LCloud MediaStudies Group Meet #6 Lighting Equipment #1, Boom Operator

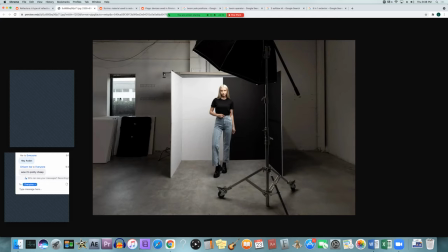1416s
you can see there's a little bit more shadow on her on her left side our screen right because of those black sides you're getting a little bit more shadow in that side of her face because the light's coming from that side i guess they don't want it to bounce off the wall and come back into her brighten it up even more
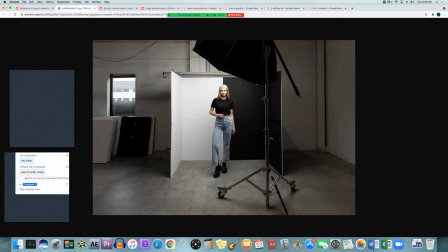1435s
so they put the black side over there the white side over on the other side to bounce that light back into her her face from from the uh from her right which is our screen left um and the black side so that no light bounces back off
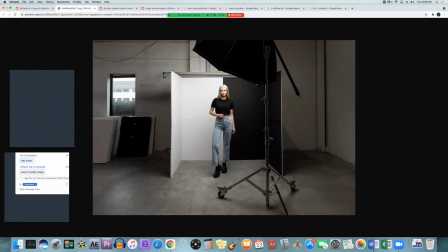1451s
there and makes it even brighter so you can see how that's kind of affecting the shadows underneath her hair and on the right side of her face so our left she has the key over here and they're using the bounce board as the fill
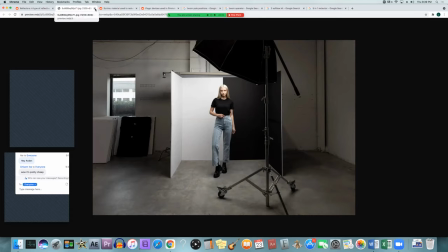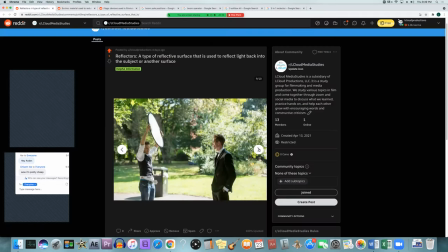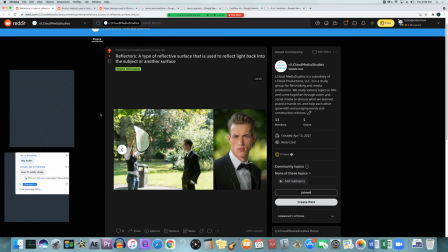1481s
i'm also seeing i saw this i thought it was interesting that guy is like he's kind of folding it into itself to cause it to make a different look i wish they'd show us a comparison i couldn't find one but i thought it was interesting how they were showing you can even like
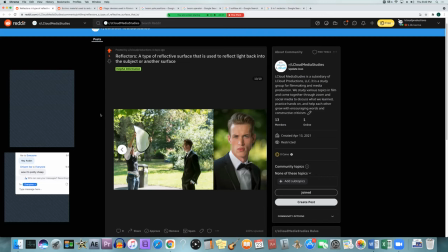1495s
you know fold it in different ways to make the sun or whatever light you're using reflect back into your subject a different way to give it a more um to give it a different kind of look so that it's not just straight on so there's also a lot of different things you can do with these to be creative um
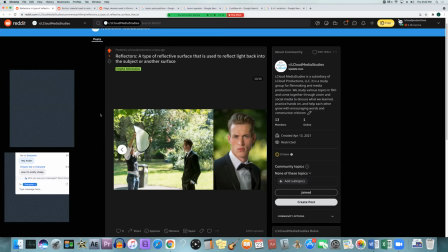1514s
let me check my notes a second i say you can also if you want to use these and you want to keep the quality of light the same you don't want it to get
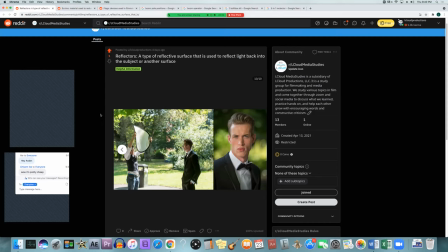1529s
softer or harsher so you don't want to change your camera settings by you know closing your aperture down make it darker. You can use polarizers or ND filters so that you can use the reflector,
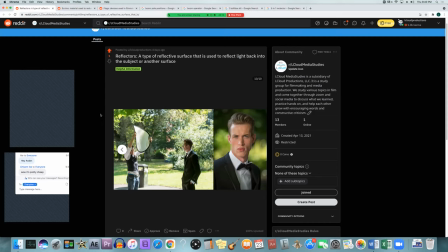1541s
have it be as soft or as harsh as you want, and then just use the ND filters to keep the quality light the same but make it look darker to the camera. So that way you don't have to mess with the settings and change the background, make it less blurry and all those things with the camera settings.
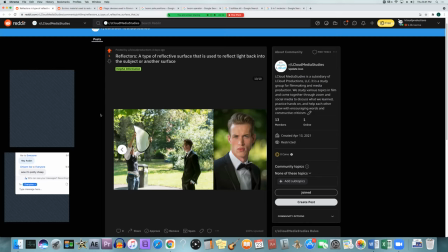1560s
Oh also, as he's holding it, that's usually what you want to do if you're outside with one of these and you're trying to reflect light in somebody's face you want to reflect it from above a lot of people you'll see they're reflecting it they're holding the thing down and reflecting it back up
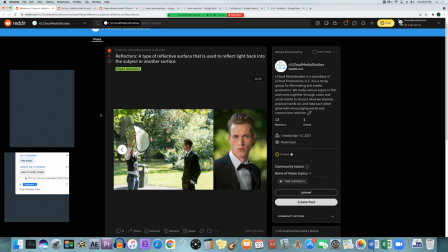1575s
into their face and that's a little bit unnatural looking because the light we're used to light coming from above so the light that's going and bouncing off of this and reflecting back into your subject should be coming from above as well if you have it coming from below it can cause some unnatural
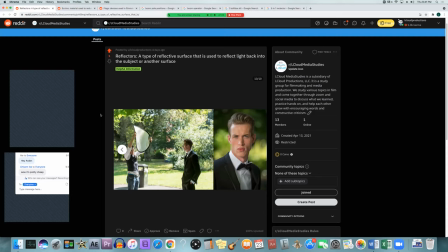1591s
shadows that we're not used to and it can make somebody look a little ghoulish or scary because it's creating these dark shadows around their eyes and things like that that don't look natural to us.
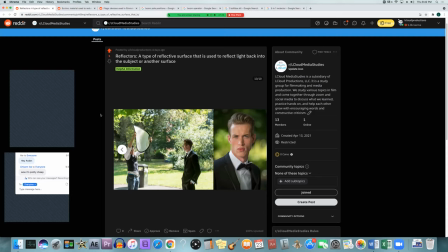1611s
Also you can have somebody holding the reflector if the person's moving around a lot they can you know move it move the reflector around to make sure the light stays on them or you can use something like a c stand or another kind of stand to actually hold it up if you're doing
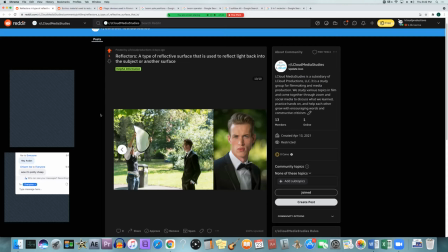1628s
it all yourself as long as the um the subject is kind of standing still or not moving around too much like going from side to side you can do it you can always do it and then just change where the uh light and the reflector is you just have call cut a little earlier.
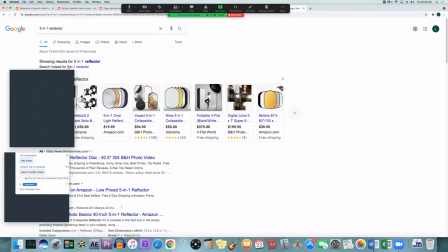1650s
But yeah, does anyone have any questions or comments about that?
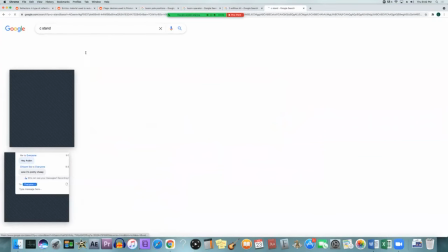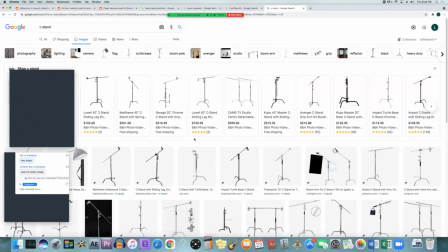1658s
Oh, so this is what a c-stand is.